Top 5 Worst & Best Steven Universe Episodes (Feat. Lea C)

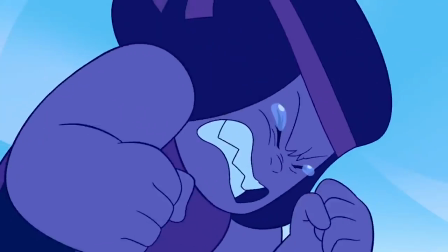[4:02]
While the episode also deals with anxiety and negative feelings around having done something bad, it also focuses on how we tend to dwell too long on our mistakes and shortcomings.
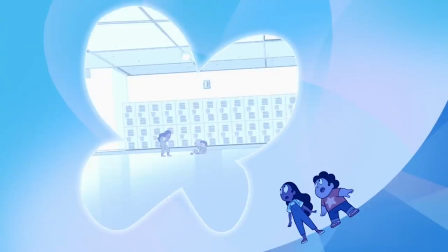[4:11]
Connie's example is perhaps a little less serious than some of her own life examples, but it does work fine to explain mindfulness.
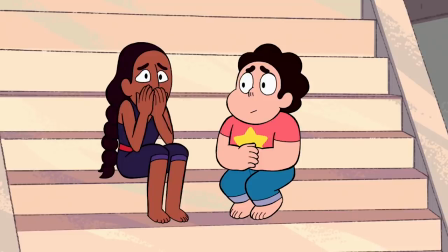[4:19]
Connie is feeling horrible for accidentally hurting a classmate, and she ends up in a negative thought spiral.
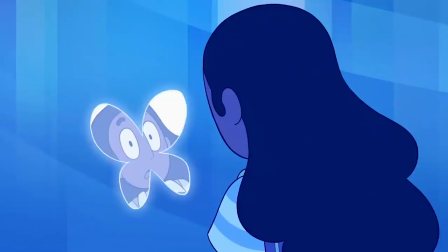[4:25]
Whether a person is ruminating on black thoughts, or simply a mistake from the past like Connie,
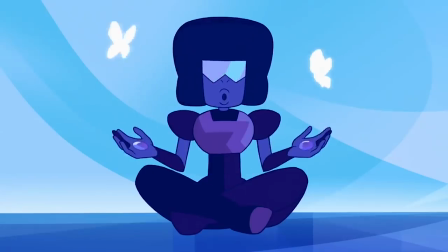[4:30]
the method the episode teaches of accepting your thoughts and allowing the emotions the thoughts bring is incredibly valuable,
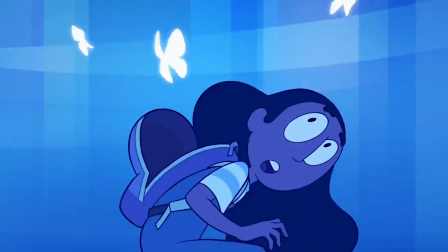[4:37]
and it's so important for dealing with fear, grief, regret, and ruminating thoughts.
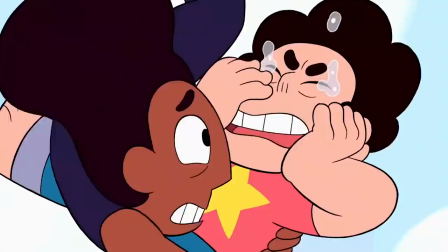[4:42]
Because when you allow yourself to feel those emotions the thoughts bring, they can begin to lose some of their effect on you.
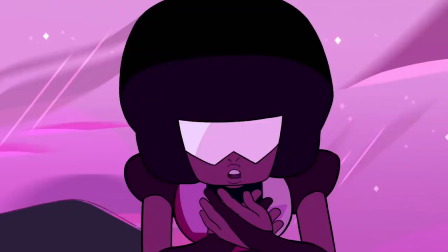[4:49] To find balance, you must understand your feelings. To understand your feelings, you must see them clearly without running from them.
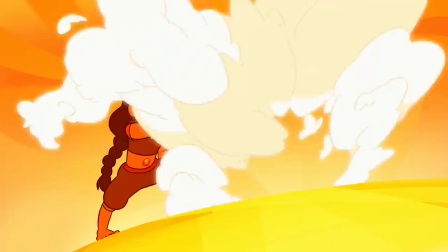[4:56]
It's okay to feel bad about things and accept that you've made a mistake, but it's also important to realize that one mistake isn't the end of the world.
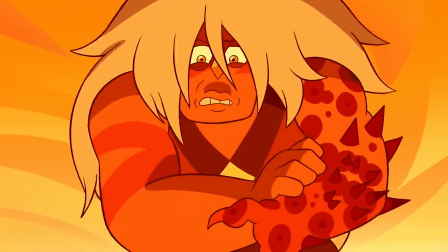[5:03]
If a person acknowledges the hurt and pain they've caused themselves and others, they will be better able to move past it.
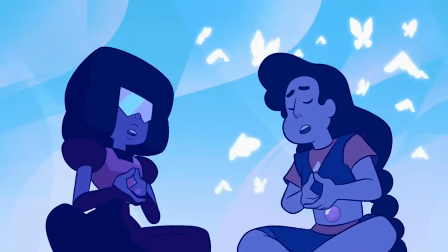[5:09]
The line, "Take a moment to ask yourself if this is how we fall apart," is such a life-saving line,
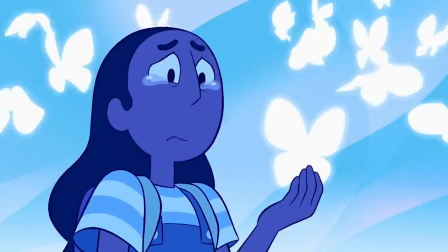[5:14]
because it reminds you to stop and think that if what you're worried about is really as big of a deal as what you're making it up to be in your mind.
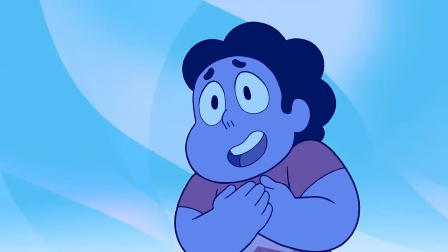[5:20]
Well said, Leah. I agree.
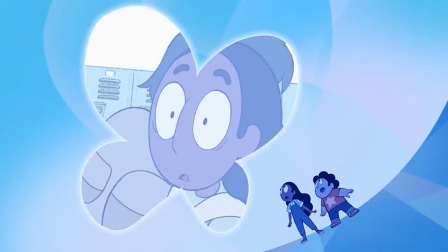[5:21]
On the more practical side of things, the way the episode portrays Stephen and Connie's thoughts made me feel like I was right there in their heads.
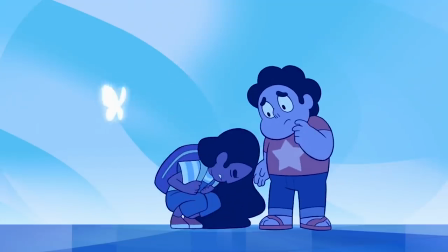[5:29]
I really felt like I understood Connie and Stephen's pain, and the animation played a big role in that.
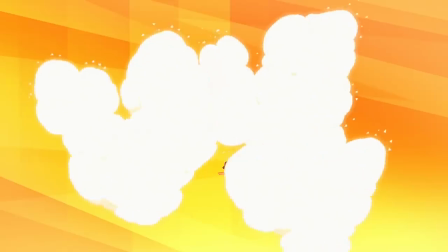[5:34]
The color scheme and visuals are simply stunning for capturing the emotional feelings in a unique style.
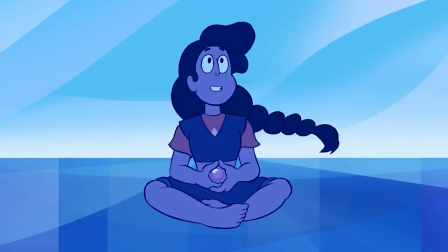[5:40] Take a moment to think of just flexibility, love, and trust.
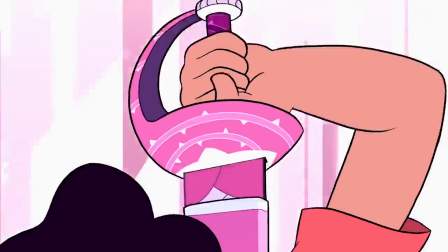[5:46]
Mindful Education is a beautiful, valuable episode that captures the characters' personal struggles,
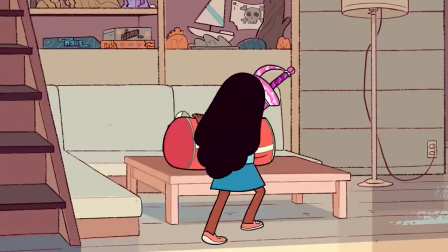[5:52]
while perhaps even encouraging viewers to be more mindful of their own thought processes.
I spent all that time feeling bad instead of doing something.
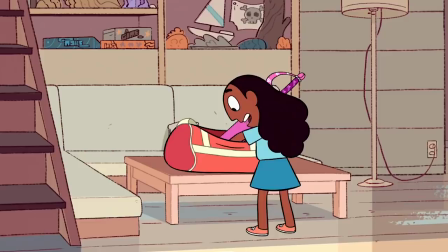[6:00] It's like I was trying not to think about it, and that just made it worse.
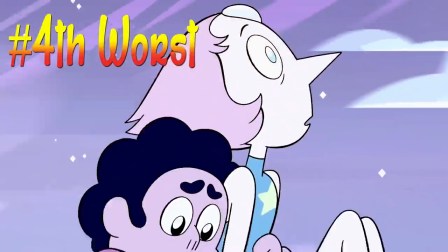[6:06]
And for the fourth worst, Island Adventure.
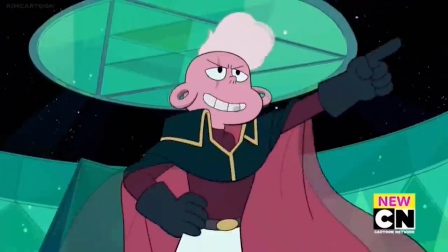[6:10]
Now, Lars improved tremendously as the series progressed, and we'll discuss him more later,
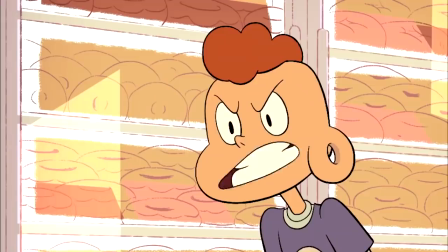[6:16]
but this particular episode certainly shows why it took viewers so long to warm up to him.
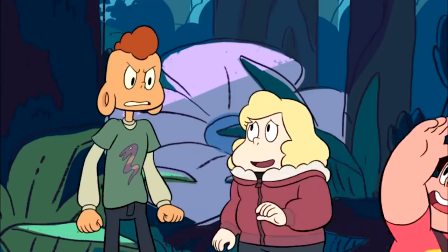[6:21]
The episode's about Stephen warping himself, Lars, and Sadie to a beach and, accidentally getting stranded.
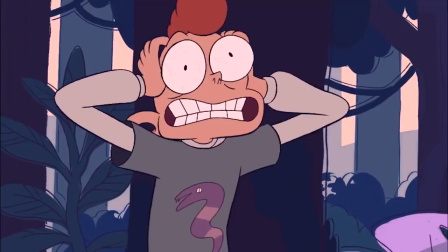[6:28]
And it feels like almost every single piece of dialogue from Lars is constant whining.
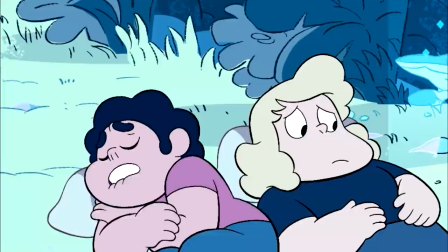[6:33]
At this point in the show, I really was starting to wonder why Stephen and Sadie even bother putting up with him.
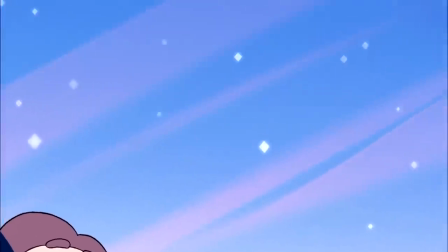[6:39]
But on the plus side, the song Wherever You Are is one of the better Steven Universe songs. In fact, it even made it to Gem in my Best Steven Universe Songs list.
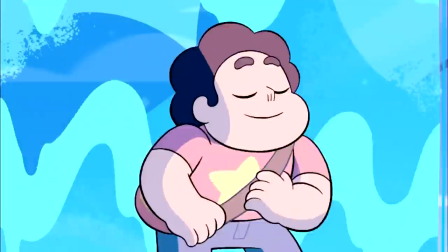[6:47]
It's soothing, it's catchy, and it's down to earth. I can agree that, beyond the song, this episode is pretty forgettable.
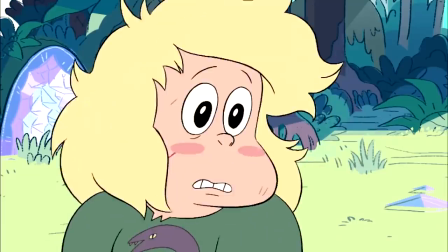[6:54]
While in my opinion there was obvious romantic implications between the two before this episode, I don't really think trapping these three on an island was the best way to go about it.
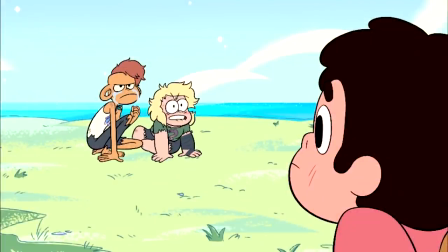[7:02]
Stephen playing matchmaker with Lars and Sadie fits his naive personality at this point in time, and at the very least, that was good.
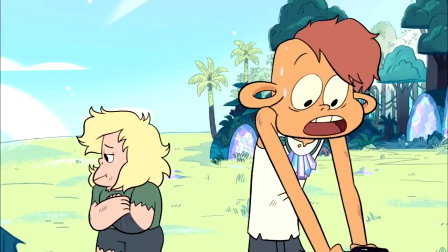[7:09]
Yeah, true. Stephen does fit his character at the time pretty well. But Lars's constant moaning and groaning really wears on my patience, and Sadie's,
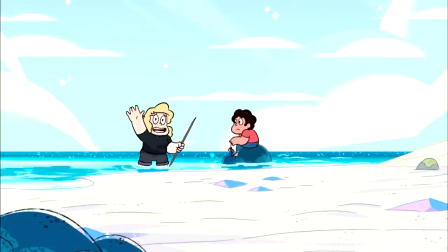[7:19]
methods of wooing Lars seem less than healthy.
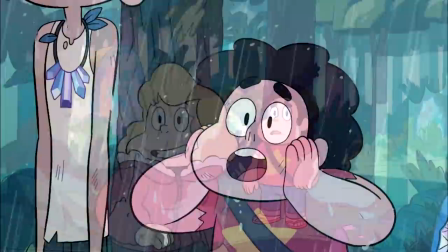[7:22]
You see, it's revealed that Sadie purposely stranded them there, because apparently she was trying to help Lars by giving him a vacation?
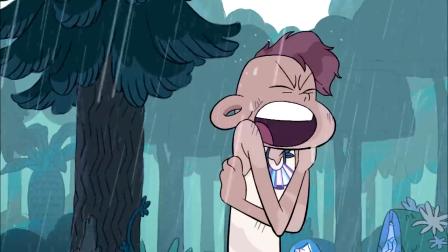[7:29]
I don't know, that action has always fallen kind of into the creepy category for me, and it seems out of character for a down-to-earth character like Sadie.
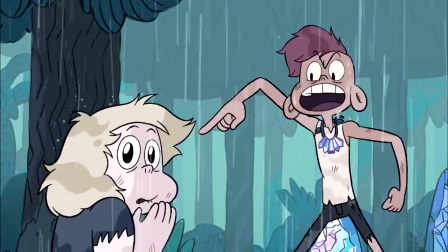[7:37]
She was trying to get herself and Lars together, but frankly, it was extremely slimy for Sadie to strand everyone there just for her own gratification.
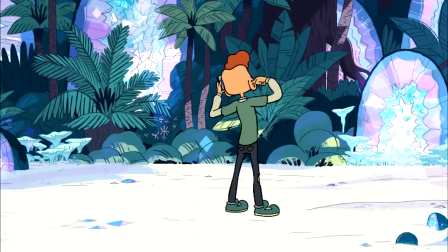[7:45]
While I could see Sadie's frustration in not being able to help Lars, it really just comes across as her being possessive and pushy.
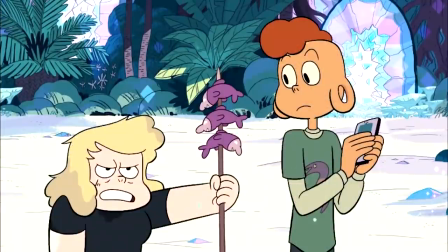[7:51]
People need to want help in order to change, and for Sadie to force it on him wasn't the best way to go about this.
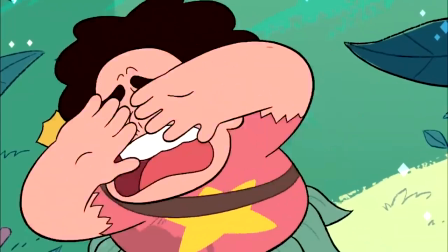[7:57]
It would have been better if the invisible gem monster were to have cracked the warp pad when they first arrived, or have guarded it shortly after their arrival.
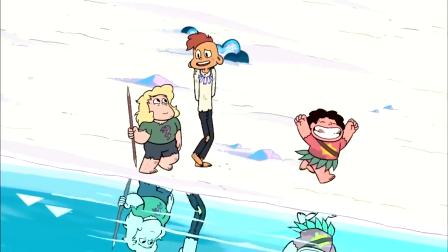[8:04]
Then the rest of the episode could have played out normally.